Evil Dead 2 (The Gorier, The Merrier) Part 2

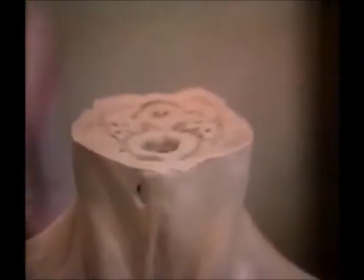(0:00)
For the decapitation, we needed to rig it with blood, so we ran blood lines and we make our own blood out of caro syrup and food coloring and all that stuff and
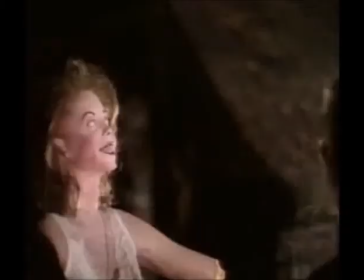(0:07)
rigged it on set and dressed it and attached the head and lobbed it off with the shovel and I remember I
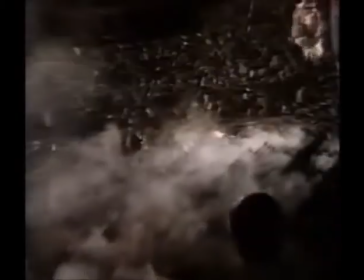(0:12)
was up there throwing the head down and like we had to roll the head directly right into the camera and we did take after take, finally got it but...
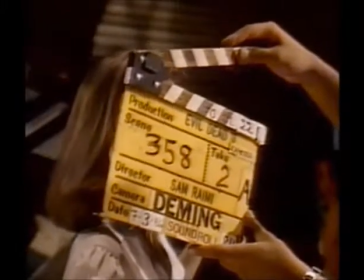(0:22) Yes! Yes! Take two. Ready, and action.
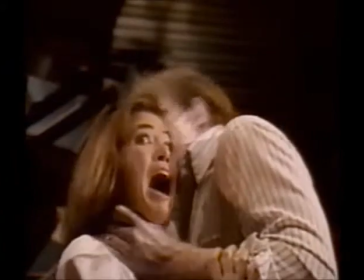Okay, now we were getting some good stuff.
One thing we were always aware of, always, was red blood is bad.
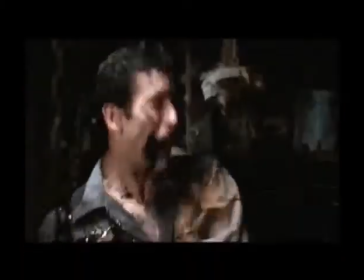(0:43)
Any time any of our characters were killed, there was black blood, there was green blood, there was dark red blood,
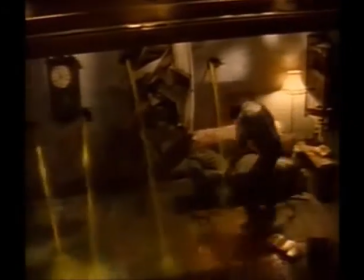(0:50)
there was yellow blood, but at that time, the consensus was red blood would be bad for the ratings board,
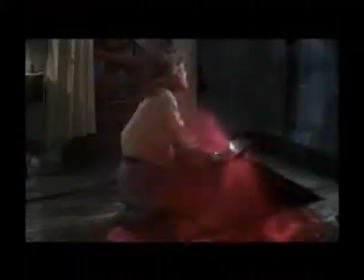(0:58)
and the ratings board isn't going to want red blood, so let's come up with different colors.
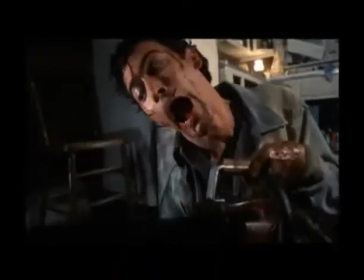(1:01)
So even when Bruce chops his hand off, and we don't see the actual chainsaw coming in and making contact, but we pan away and we spray a little blood up onto his face.
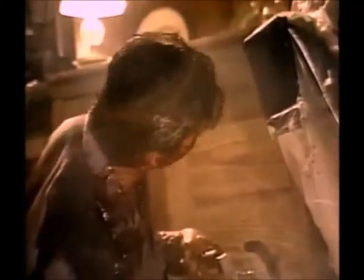(1:10)
But all of that stuff was done with the intention to make a little cartoony for the ratings board,
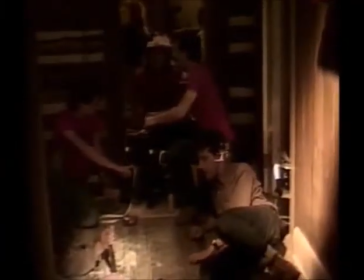(1:17)
as well as that was, you know, where Sam was going with it.
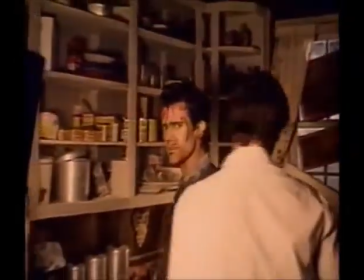(1:24) All right, we got it.
Anytime I would have the camera on Bruce and Sam or Bruce and Rob or somebody, They'd be talking, they'd just stop and go, hello.
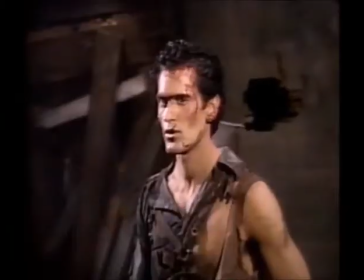(1:32) What we're prepared to do here is a very scary scene. As you know, we're about to shoot a very dangerous scene, Greg. So, watch out.
And they would always go, we're going to hook a cable right up to Bruce Campbell's chest right here, and pull him through the car.
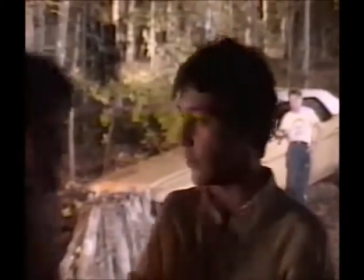(1:47) We're about to shoot a very dangerous stunt with Bruce Campbell. We've attached a line to his throat. Yes, I will be lying on my stomach.
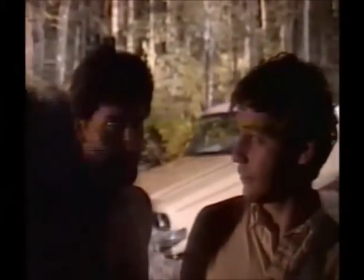(1:54) You usually are. Yes, and they're going to be hooking me up through my skin.
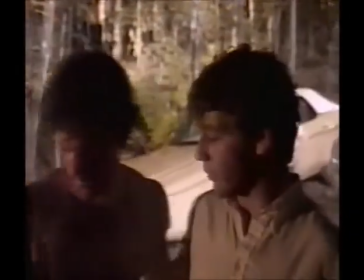(1:58) I've got it going now, Sam. Good luck to you, Bruce. Thanks, Sam. We know this is very dangerous.
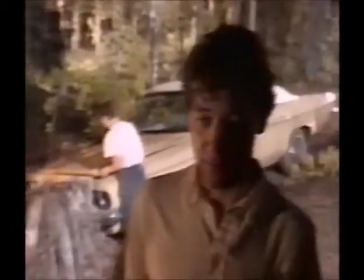(2:03) I hope you can survive this. Thank you. One! Action!
They built basically a box that protected the camera on a pole, and they would ram it through the car windshield,
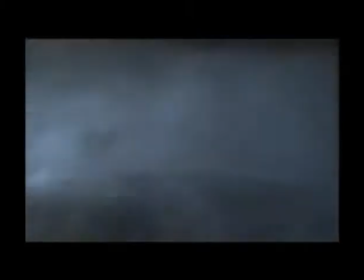(2:17)
and it would go through the back of the car and out the front of the car and over the hood. So it was the Ram-O-Cam. Sam just loves to torture Bruce.
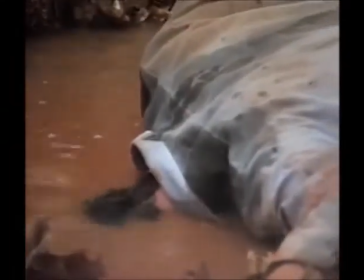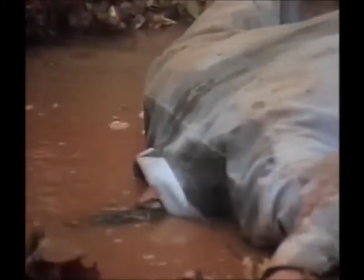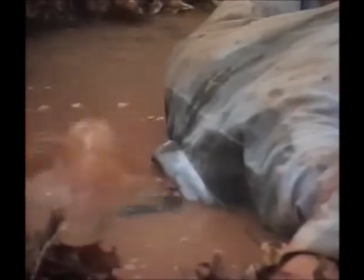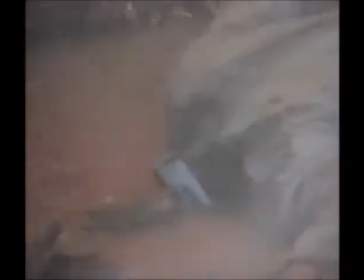It was one of the funniest things, and if you watch any movie, Sam tortures Bruce at the moment's notice.
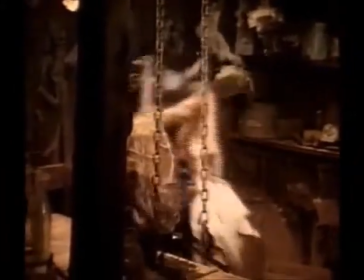A lot of the video that I shot on set, you can see the rapport between the two.
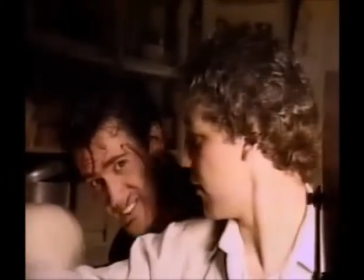(3:17)
They're always hamming it up, they're always having a good time, but the shot where Bruce is being propelled through the trees on the Sammo cam, which was called, where it rotated him around.
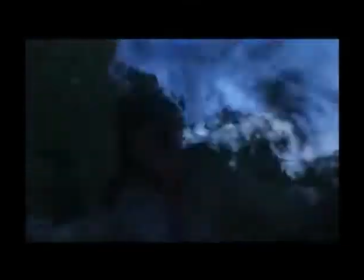(3:28)
Sam was the first one there with branches to smash Bruce with the branches, just to torment Because that was his nature. He had a slapstick side to him, but he was very mischievous. And he was sort of like the kid in the candy store.
Why you?
I think the person that was tortured more than Bruce was Teddy. Ted Ramey, Sam's brother, who played in the Henrietta monster suit.
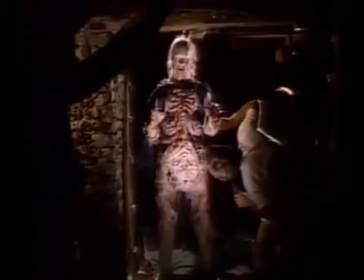(3:51)
And we had Ted in that full suit and full prosthetics and contact lenses.
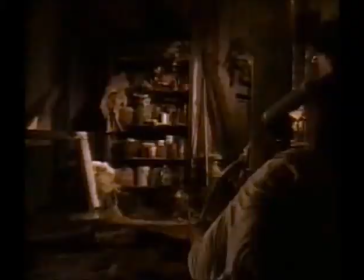(3:57)
The first thing we shot with Ted was him bursting out of the sand, you know. and he got sand in his eyes and he was screaming.
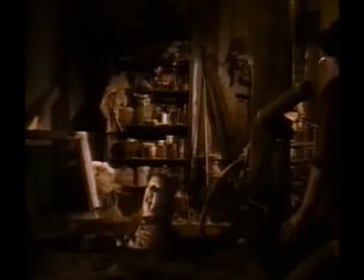(4:04)
I mean, the guy was screaming bloody murder. And Sam was just there the whole time like, come on, buddy, don't be a baby, you're fine.